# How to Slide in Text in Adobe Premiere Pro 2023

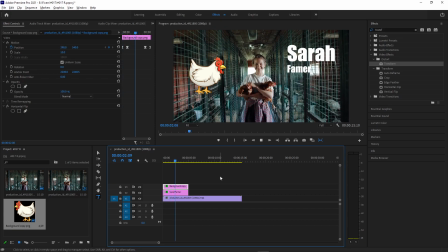In this video, I'm going to show you how to create flying in from the side text or graphic objects.
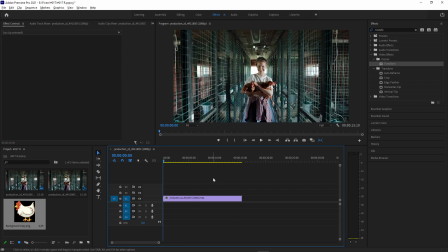So first, I'm going to show you how to make text slide in gently from the side. And to do that, I'm going to create our text first by grabbing a type tool. And I'll type out something that can be very useful for introductory slides or transition video clips where we're revealing some information.
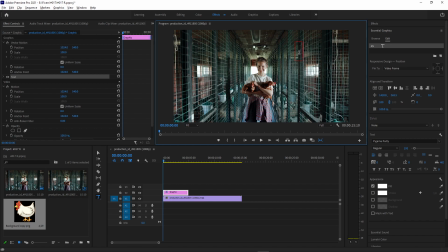So let's say in this case, I am showing the name of someone, maybe their name and age, their name and occupation, like you often see in some TV shows.
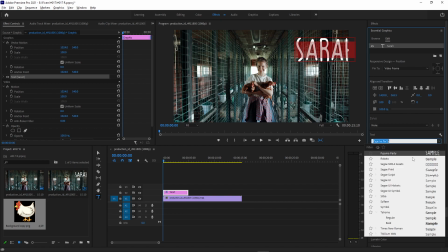And in the Essential Graphics panel, here's where I can make the text exactly how I want.
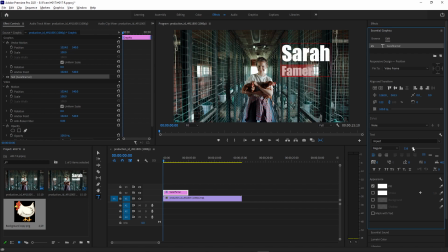So I want to perhaps make this font smaller. And I can also change the fill and the stroke and do different stylistic things, change the font to different things that I want. But basically, once I have my text graphic or title created, I want to add some keyframes to make it slide in from the side.
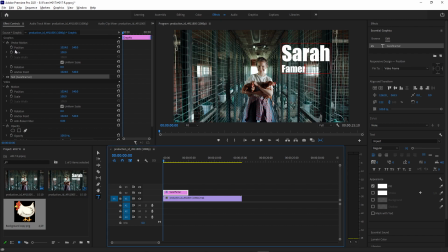So in the Effects Control panel, we can see the position of our clip. And if you ever click on the Selection or Move tool, you can highlight that graphic as well. And you can move it around visually. So I wanted this is a nice kind of space right here.
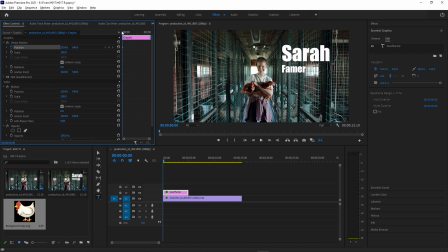I feel like but I'm going to add a keyframe at the very beginning on the position. And we're going to move the X keyframe all the way here. So it's starting off the screen, we can see that red box, and then I'm going to move forward just a couple seconds. And I'm going to make it come in inland in that final position. So we have two keyframes.
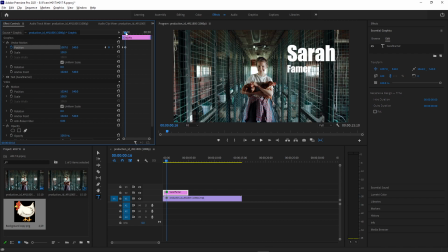Now it slides in from the side, just like that. But the key trick here to make it look a lot more smooth is to change these keyframes from the linear type to ease in.
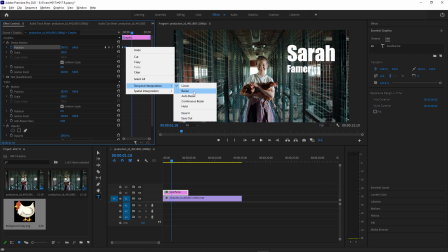So if I right click this, change it to ease in interpolation, then the two won't have like just the same movement.
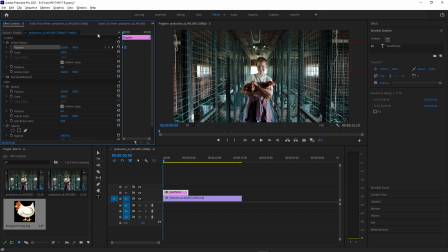It'll slowly ease into place there, you can kind of see it. If I drop down this thing, you can see the velocity is a slightly different, and I can even make it ease out of the first keyframe. So we have a gentle increase and decrease in motion, which is a little bit more sleek, in my opinion.
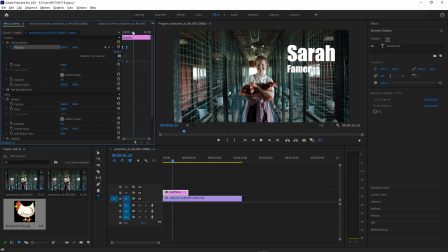And then once our text is on the screen for as long as we want, we can then repeat the same thing except backwards. So I'll click this diamond to add a keyframe or in the same spot as we were. And then I can simply just copy and paste the other keyframe. So I'll copy and paste it.
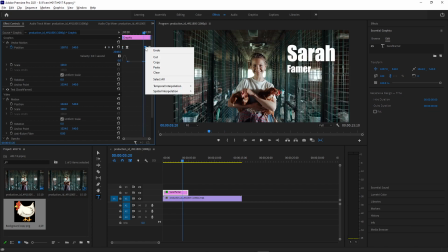You could technically copy and paste both. And I just want to change it this time to ease out and ease in.
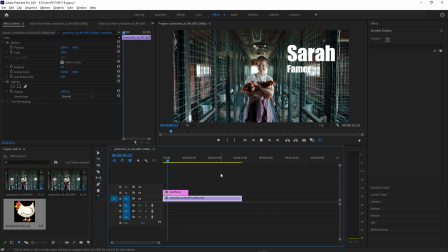And if I press play, now we get to ease in. It's on the screen for a couple seconds.
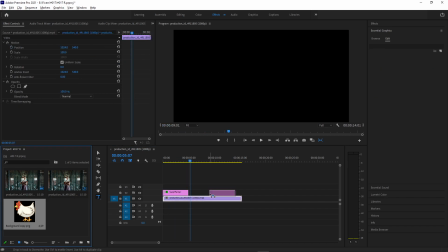And then we slide out the other side. And you can do the same process for logos, graphics, PNGs.
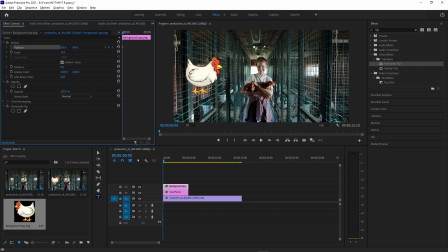It's the same idea. You start off the screen, let's say to the left, add a keyframe move over, add a keyframe to where you want it. And then just make some slight adjustments to the keyframe interpolation to give it that more sleek look.
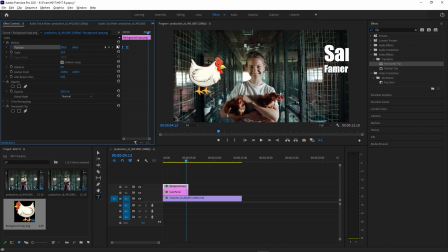And then once we're ready to slats exit to the other side, this time, I'll just simply copy and paste the keyframes, but reverse the order of them. So ease out and ease it, and we can make things slide in from the sides of the screen.
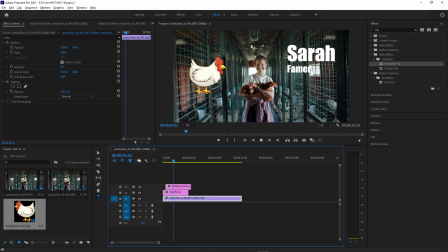I can stagger these a little bit maybe. So we're making these slide in and then slide out, and I just chose to slide them in from the right and left.
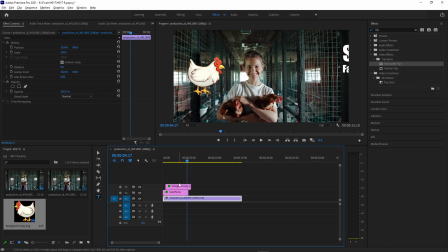But there's no reason you couldn't do the same thing with the Y parameter for the top and bottom. As an alternative advanced tip, if you ever use the transform effect in the effects control panel, it's under the distort folder and add that onto the graphic or text.
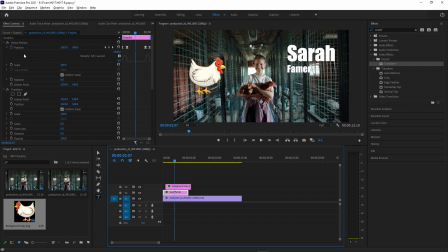And instead of using the position keyframes on the actual clip, we use the position movement on the transform panel. And we just uncheck use composition shutter angle, and we turn up the shutter angle here. We can actually use this to get a little bit of motion blur as well.
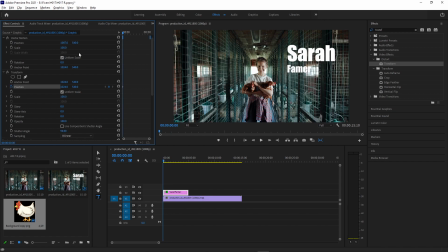So the same idea, adding a keyframe on the position, starting to the side and bringing it in a little bit. And if I press play on that with the shutter angle, that will also give us a little bit of blur. If that's the look that we're going for, that's just another tip.
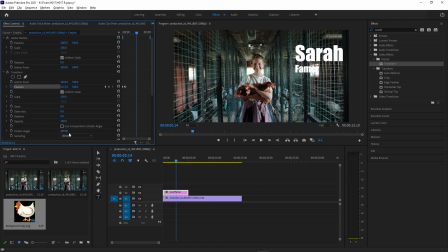Whenever you're using the transform menu, you can get motion blur with the shutter angle, and you can apply transformations separately from the clip properties. But either way, you get your final result.